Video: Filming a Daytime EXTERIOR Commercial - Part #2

All right, ladies and gentlemen, welcome back to part 2 of our day exterior commercial. If you haven't seen the first part of the video, check the link in the description below. If you want to support the channel, if you want to see more behind the scenes content, if you want to see more breakdowns just like this, you can join the Patreon group also in the link in the description below.
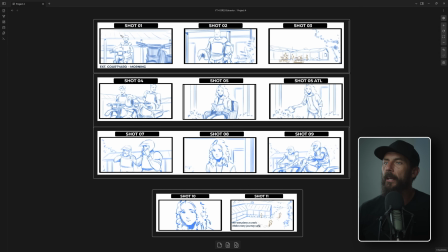Okay, let's go. You'll remember, quick run through. We are shooting a son, a dad, and a daughter. They are outside their house. These two are about to go for a ride. They're going to zoom off and she's going to cry. And then we're going to exit the scene. Right? You've seen the last video. You know the problems that we are facing.
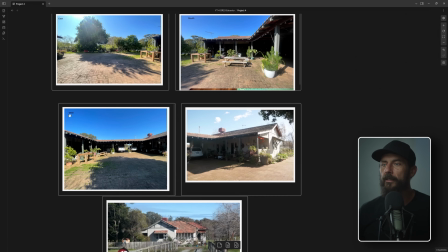The number one problem is as we are looking into this location, which is this shot here.
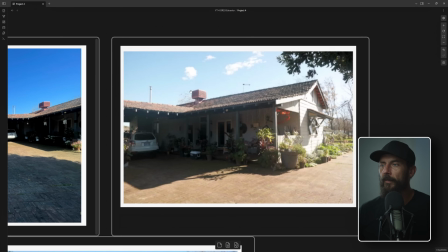Right? As we are looking into this location, number one, we only have 3 hours to shoot this entire scene. Number two, we don't want it to be dusk. We don't want it to be dawn. It's facing, the direction that we are facing with the camera is west. So we want the sun to come over here and we want it to backlight this house.
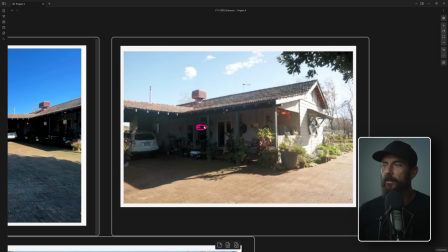The problem with backlighting the house is that our daughter is going to be underneath here. She's the hero of the ad. And then we're going to be doing close-ups inside here. Where are we going to bring the level? Is it going to be halfway decent? Is it going to match what's happening with the boys outside? Because this shadow is going to race across the ground.
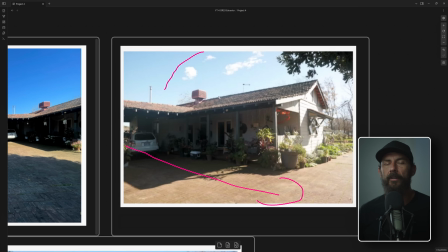As the sun dips, this shadow comes out further and further and further and further. And that might be good or it might be bad. It's definitely bad if we are not prepped for it. Okay, so that is a reminder of where we left off.
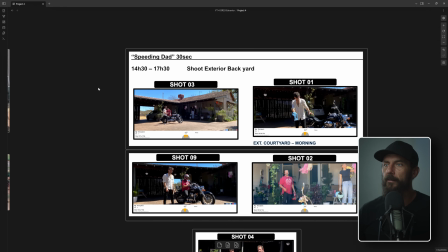We come back here. You can see, what do we got there? 3 hours to get this done.
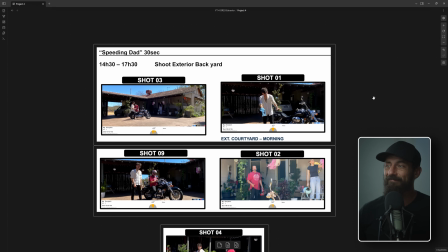Can we do it? Maybe not.
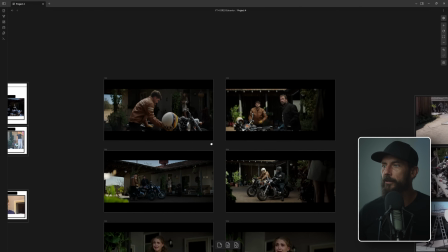Okay, so let's start with, well, should we start with the way that we shot it, or should we start with the solutions?
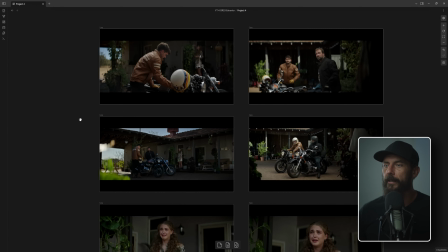Let's start with the solutions, then we can sort of walk in. We'll start with the wide shot.
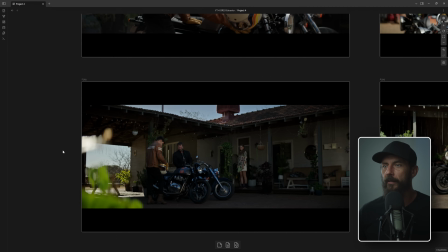Now, the wide shot, we did not start with. Okay, schedule-wise, we didn't start with it.
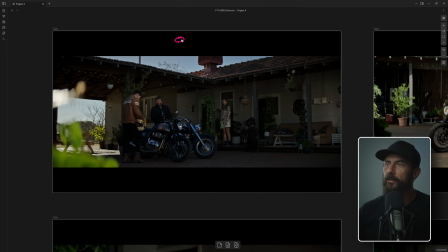Why? Because if we started with it, right? Imagine the sun is up here, and the shot comes, and the sun comes down here. We would have a giant hotspot here on the ground, right? It would not all be flat. It would be really, really hot here, and really, really hot is hard to overcome.
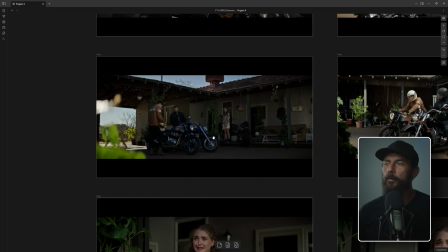You can see how hot the ground gets back here. Really hot, hard to overcome because we would then have to expose for that area to stop it from being blown out. Like maybe on the Mini LF, definitely on the 35, you could still hold that area, so you might not have to expose for it, but you're going to want to account for a spot that bright.
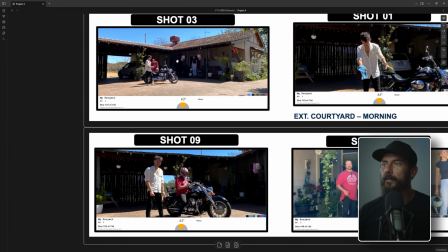Whereas if you come back here, like see this ground, like this is what the ground would have looked like.
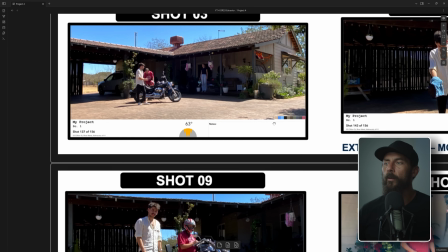So then you have them standing in light, and then you have her standing in shadow. We want to try and balance those areas out because we can't control the ground, right?
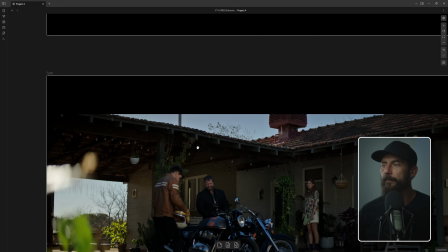And if we can't control the ground, that's what we have to set for. Okay, in terms of exposure-wise, I'm talking.
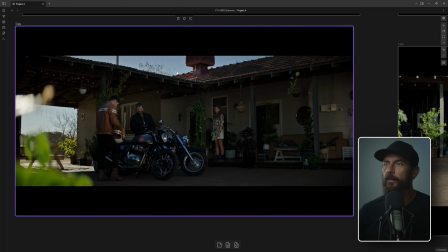So let's come in here. So what did we do for the wide? Well, for the wide, we waited until the sun was over here, and then it was casting a much longer shadow. You can see that where the camera is positioned, right? Where the camera positioned, there's still sun because we just put this little bit of
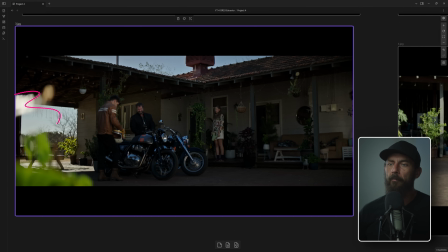fluff in front of the lens just to muck it up a little bit, to give it just that little bit of extra depth. Maybe it would have been nicer over here, right? Would have felt a little bit more full over here, but I can't remember why we did that, but that's the way that we did it.
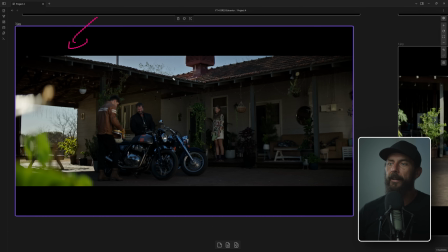Most important part here, though, is sun back here. Blasting this way, everybody's flat. Now, you're saying, okay, well, I thought before, in the video before, you said that flat is no good. And I would say, yes, flat is no good, right? It's like an overcast day. If you just have flat, you have no shape.
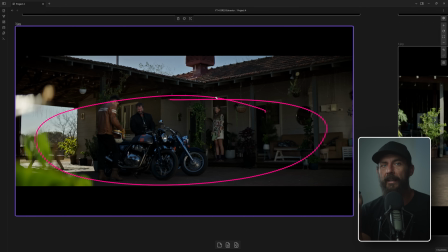And that's almost as bad as having too much level. So we're going to have to overcome this in the closer up shots, okay?
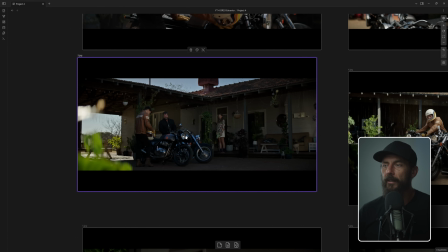So that's the challenge here is how are we going to overcome this flatness when we spin around and look the opposite direction and when we come in and do her stuff.
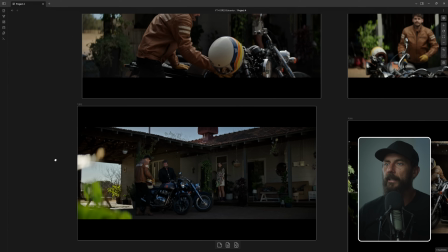So if we come to the next setup, which is what we started with.
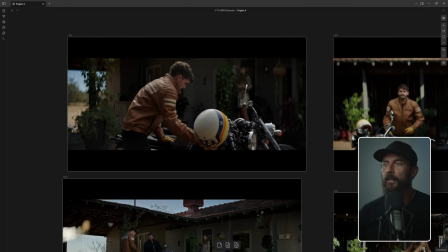We started with all the coverage looking in and looking out.